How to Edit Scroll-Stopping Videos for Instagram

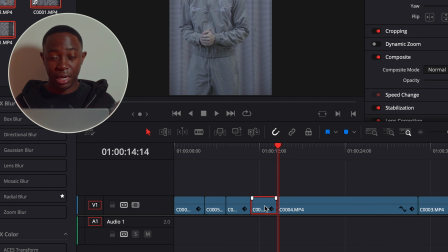4:06 My sort of criteria for this sort of standard type of reel, the standard sort of reel would just be cuts.
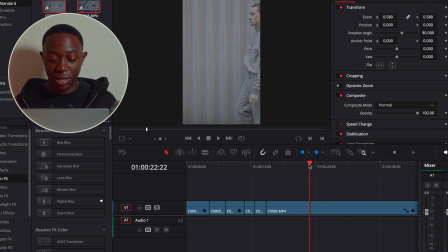4:10 It'll just be cuts. There won't be any sort of crazy edits done. So I'm just looking if there's moments where I can zoom in, if there's moments where I can just cut. In my mind, what I want to happen is the model walk into frame, show off a few details from the outfits, hit a couple poses, and then walk off.
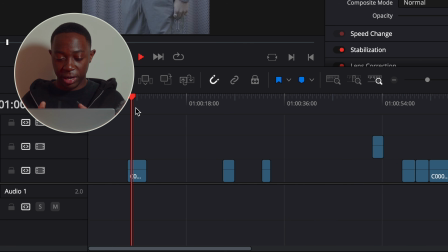4:27 So I'm basically going in with that sort of mindset of how I want the clips to be arranged. So my next task is to basically just rearrange the clips for it to make sense. So the next step from here is sort of zooming in on details that I want to show off and sort of making the framing pushing towards sort of a final version.
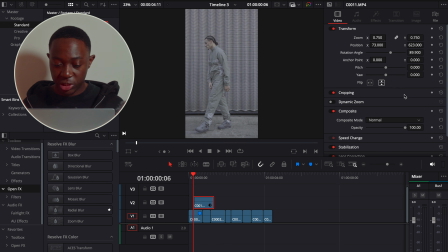4:45 Sometimes I do overlay it to other clips, turn down the opacity just to like make sure everything is identical.
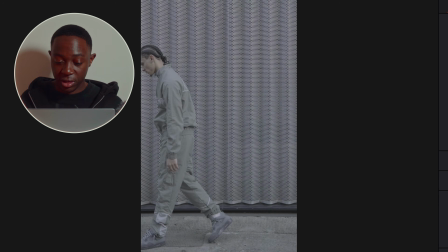4:51 So the last clip of him walking off is at least very similar to the first clip of him walking off. And then we go to the color, and the color is very, very simple.
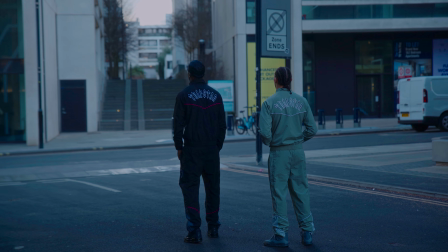4:58 This day was actually very, very cloudy, so the clips very annoyingly have different white balances.
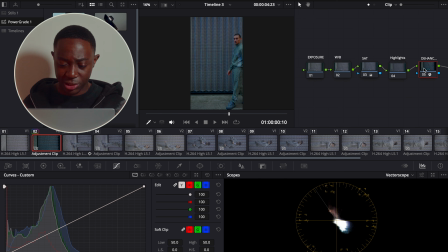5:04 So I had to adjust them individually. I did just use a power grade. The power grade has 5 different elements to it.
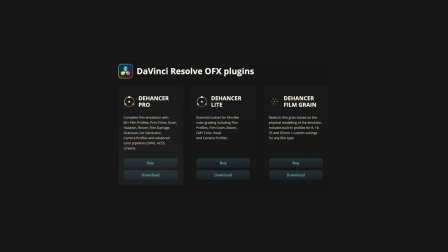5:10 The most important part being the dehancer. So if you do like the look of that, do go to dehancer.com. At checkout, use my code BXPEK.
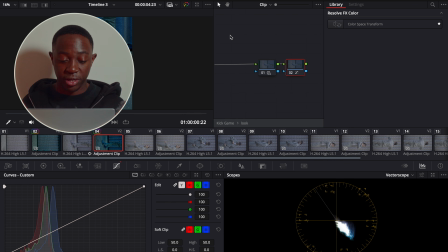5:17 You'll get yourself 10% off. Shout out to the people at Dehancer for hooking us up with a discount. I use Dehancer all the time. So yeah, shout out to Dehancer again for hooking us up with a 10% discount. And then yeah, that's basically the clip done.
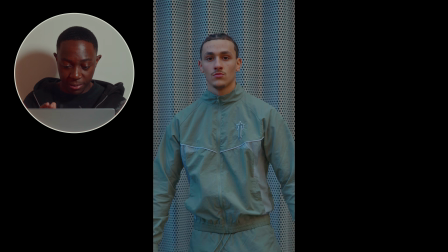5:28 You know, he walks into frame, clip, clip, clip, clip, clip, turns around. Done. Easy standard edit, catches your eyes, bit fast, a bit snappy, but it catches your eyes. Now let's go to the pro edit.
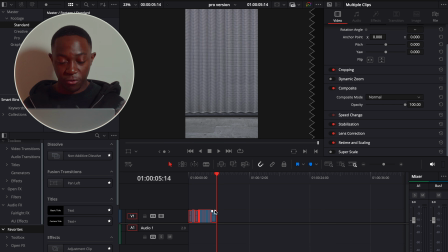5:40 So on the pro edit, I am going to basically start off with the base of what we did of the standard edit, and then I sort of level it up. So I think the main thing that I do with this is sort of looking for movements.
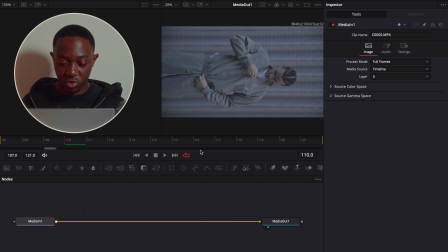5:52 How I do this is I basically use the tracker feature in Fusion in DaVinci.
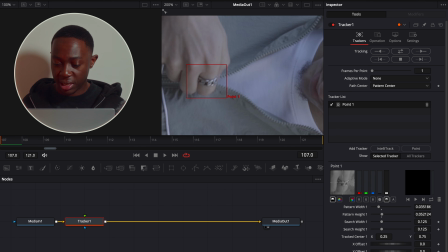5:57 I basically just add on a little point here, best match every frame, and then I click on track center.
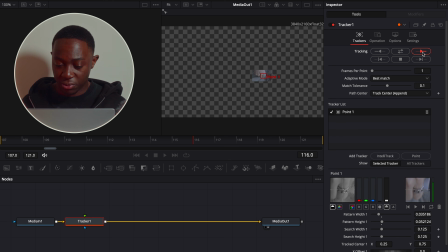6:03 That usually does the job, and then I click track forward. This one's a really simple one because he's got a ring here, so there's some details I could focus on.
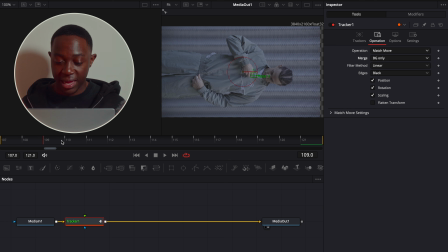6:10 For the operation, I just click on background only, and that creates this really nice tracking sort of movement. I'm going to merge this with another angle of him doing the same thing, and I'm just going to clip those 2 clips together, and it's going to be this really sort of seamless transition of him zipping up from one angle and then it flips to another angle. That's why it's so important to make sure you do have that shot list before you go out and film. I'm going to track some other clips as well, and I might add in a dynamic zoom.
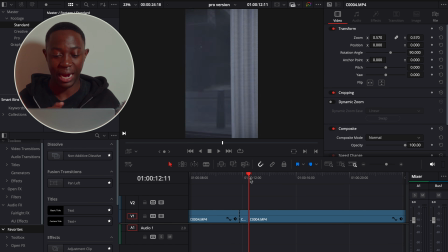6:37 And then yeah, I have these sort of clips of me sort of shaking the camera around just to add some sort of cool tracking effects. So what I can do is actually use those little 2-3 frames to actually transition from one clip to another.
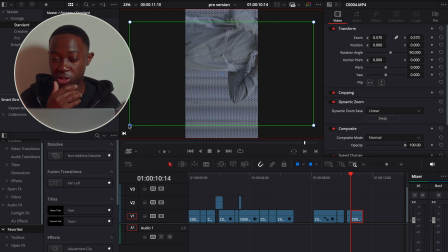6:49 And what I can do to connect that clip to just make it make sense, I can actually zoom in,
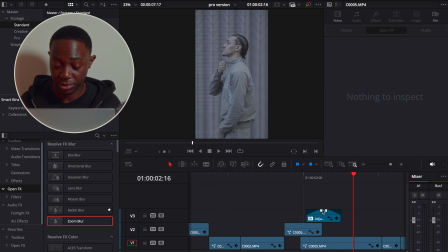6:53 and then also a final touch, I'll keyframe some zoom blur to make it look even more natural.
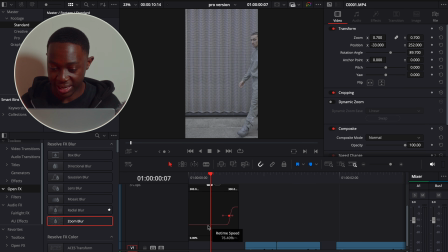6:59 And then I'm thinking at the start, what I will do, I'll add in some optical flow, which is basically fake slow motion. I don't think it'll look that good, but I think it'll just give an extra just kick into the video. I sort of like starting the videos with a bit of energy, just a little kick.
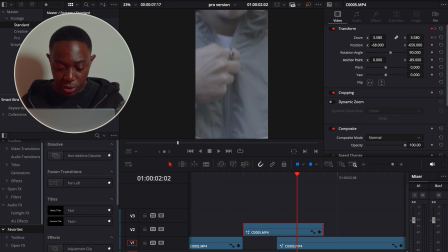7:14 Sort of final touches that I add are sort of the speed ramps, motion blur, and just blending in sort of clips together where it makes sense.
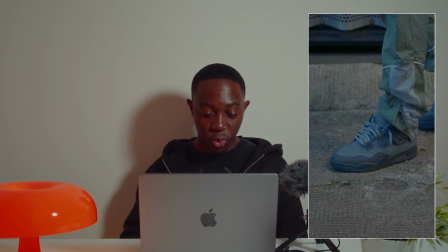7:23 If we do have a look at the final edit, here we go, walks into frame, little bit of energy, little frame, flicks, little zoom outs, and it's done. Obviously, you know, if I was taking this more seriously, I would add some sound effects in, some little whooshes, some rises, some zipper noises, some ambience. That would really sort of set this apart from other sort of reels. So in summary, it's not actually that hard to make scroll stopping reels.
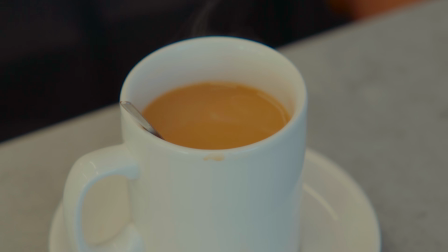7:49 I make sure that the visuals are crisp and the pacing is perfect, but the most important thing is making sure that every cut feels intentional.